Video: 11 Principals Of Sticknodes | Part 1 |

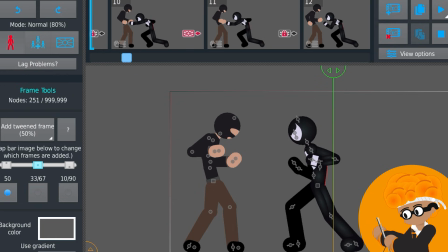(8:18)
To give an example of bad staging, it really comes down to how many characters are on the screen and how many things are moving on the screen.
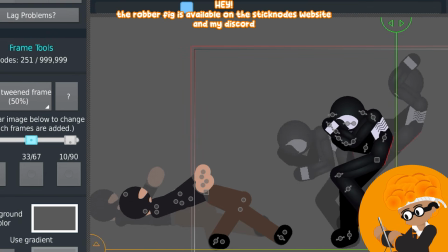(8:25)
If you can notice, I make sure this guy is already on the floor and, you know,
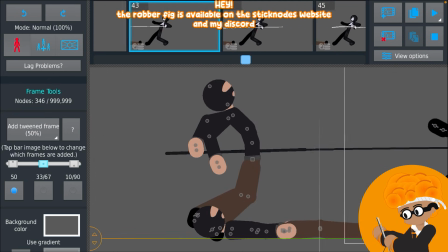(8:30)
not moving before I bring this guy onto stage or onto the screen.
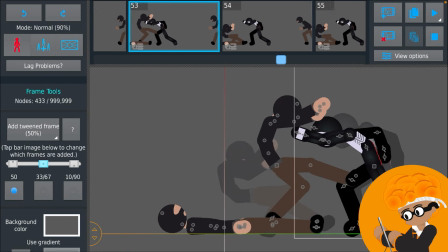(8:36)
And same thing with this guy, I make sure this guy is down and he's no longer the main point of interest,
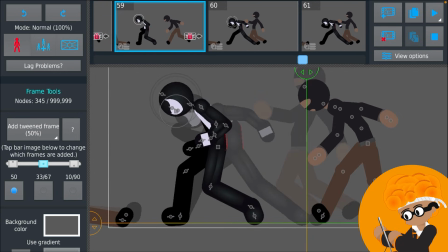(8:41)
and then I bring this guy into the main scene by actually moving the camera here,
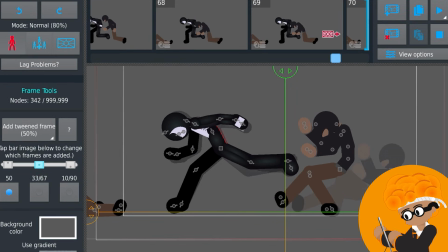(8:46)
as you can see. So it all comes down to like timing and stuff like that, and it's also to make sure that whoever's watching,
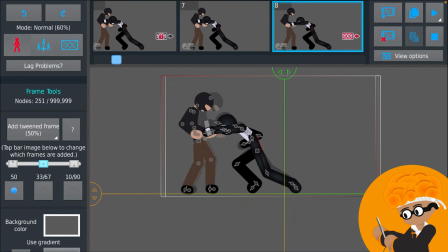(8:53)
they know what to look at, because if I just had all 3 of these guys just on the same frame,
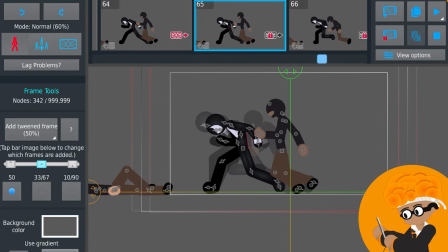(8:59)
like in the same animation, you wouldn't know what to look at. But yeah, this one was a really quick one, and that's only because it's so simple.
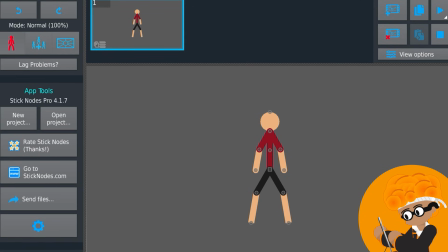(9:10)
Alright, the next one on the list is follow through and overlapping animation.
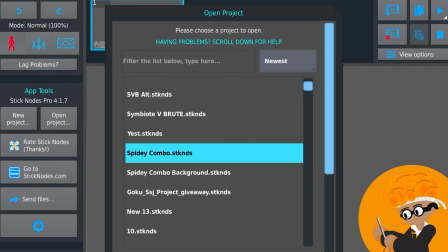(9:14)
Now this one is a little bit more complex, and it's something you almost certain you won't notice, but the main premise of it is, think of it as a tail.
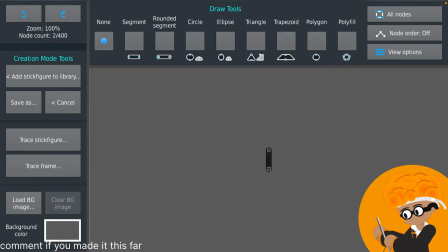(9:23)
And to simplify that further, now you can do this too, it's actually really simple.
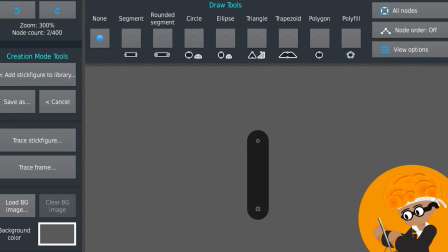(9:26)
You just grab the default, you know, little segment here, you copy it, and then you just paste it a couple times.
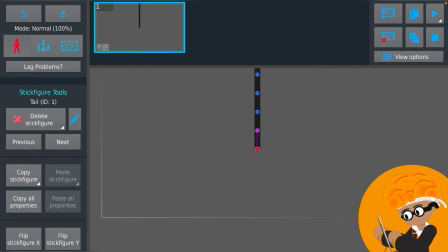(9:32)
So here we have our tail, and this will accurately tell you or show you what follow through animation is.
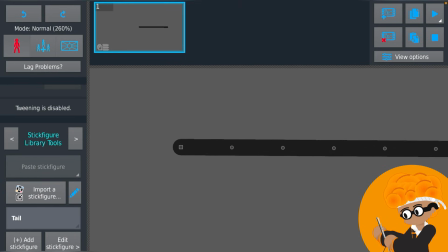(9:38)
Now in the grand scheme of things, it's basically one segment affects the other.
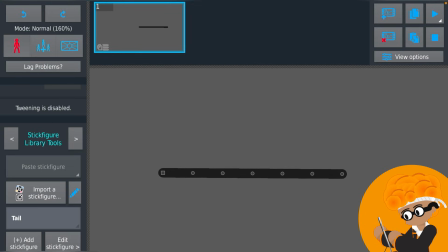(9:45)
So let's do an example without follow through. Let's just have this thing wave in the air.
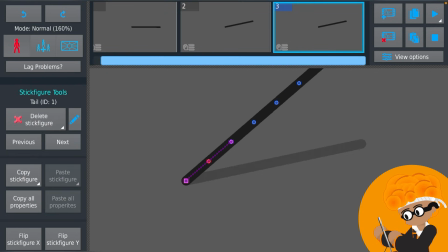(9:49)
Add our keyframes here.
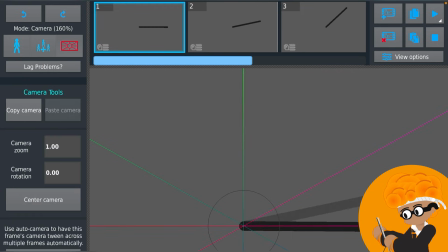then we're gonna have it stop. So pause. Okay, we have made it 10 minutes through the video. So what I want you guys to do is comment orange head. Or what am I saying? Comment orange head to throw other people off in the comments.
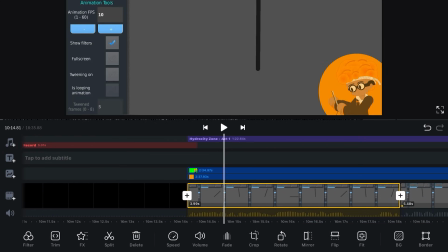(10:12)
Also, I want to mention how hard it is to edit this video when it's so massive, because look at this.
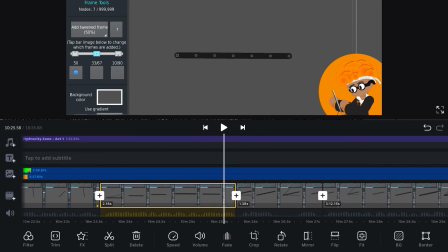(10:19)
I'm trying to cut, let's say I'm trying to cut this part of the video out. Let's do this gap right here.
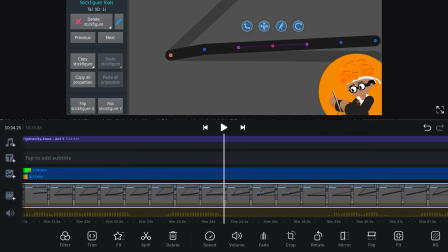(10:25)
Look how long it takes. I'm gonna click the little split button right here. Look how long it takes.
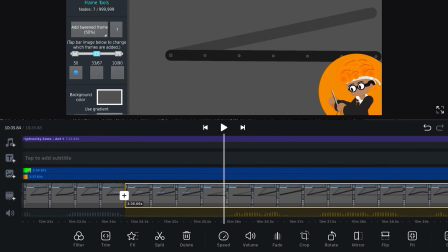(10:32)
That is absurd. And then I go to cut the other part. Same time. And not only that, but it buffers, it lags. I go to cut this, or I go to delete the clip.
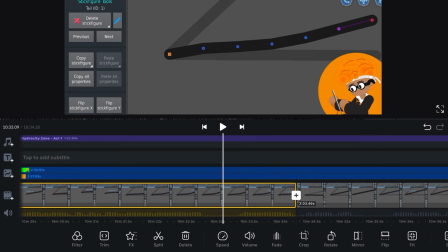(10:46)
Did you? Wow, how does it take so long to delete a clip? It's genuinely crazy. But I'm just putting this out there because you might see a decline in, you know, how good the editing is. So if you have a short attention span, you might want to click off now, because I'm genuinely just going to do bare bones.
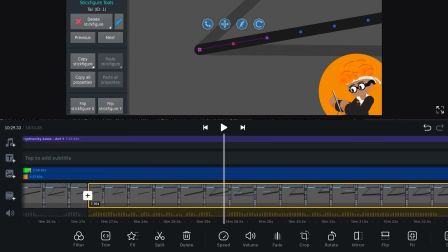(11:06)
No fancy editing from the beginning of the video, nothing like that, because it's getting way too hard to even split a clip.
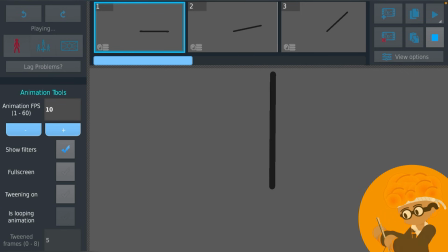(11:13)
Enjoy the video. What some might look at this as, it looks like a stick, right? But without like changing the texture, without changing how it looks, we can make this look like a tail.
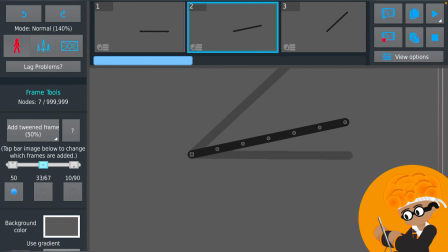(11:24)
So let's look at these first two frames here. It goes up, right? What makes it look like a stick is that all these little segments, they stay the same.
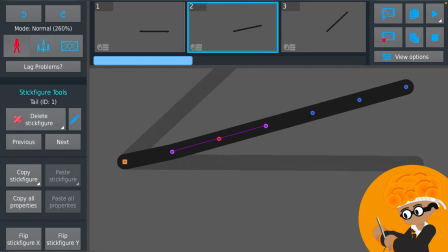(11:32)
They don't move at all, right? So we're gonna move them because it moved up. We're gonna bend it down to follow through from the last animation.
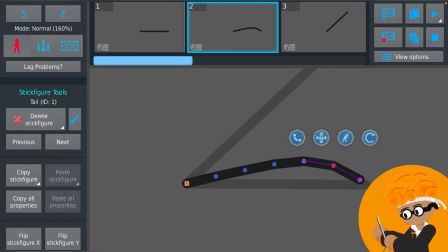(11:42)
We can see the difference here. And basically what we do, we just repeat this for all the other frames.
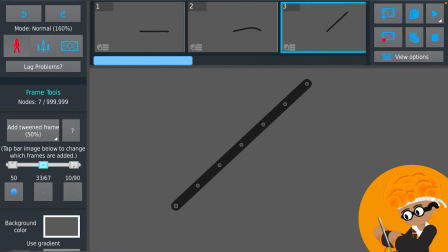(11:47)
I mean, this frame follows into this frame follows into the previous frame.
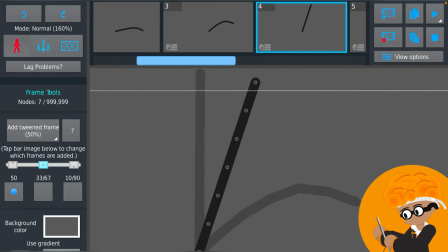(11:53)
So there we kind of have the basic premise, the basic premise.
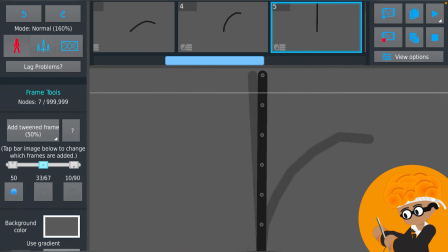(12:00)
And yeah, like I said, you just follow this through. And right here around frame 5, you can see that it slows down.
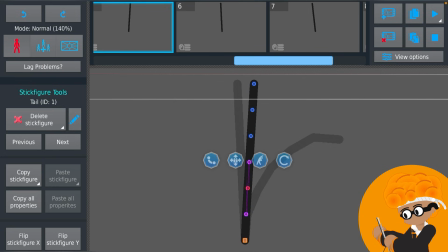(12:07)
We're gonna lessen that effect of follow through. So we're only gonna move it a little bit. Do it again, basically just easing the frame out.
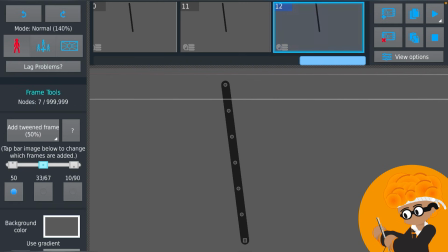(12:24)
So there we can see it. Okay, it's kind of buggy here.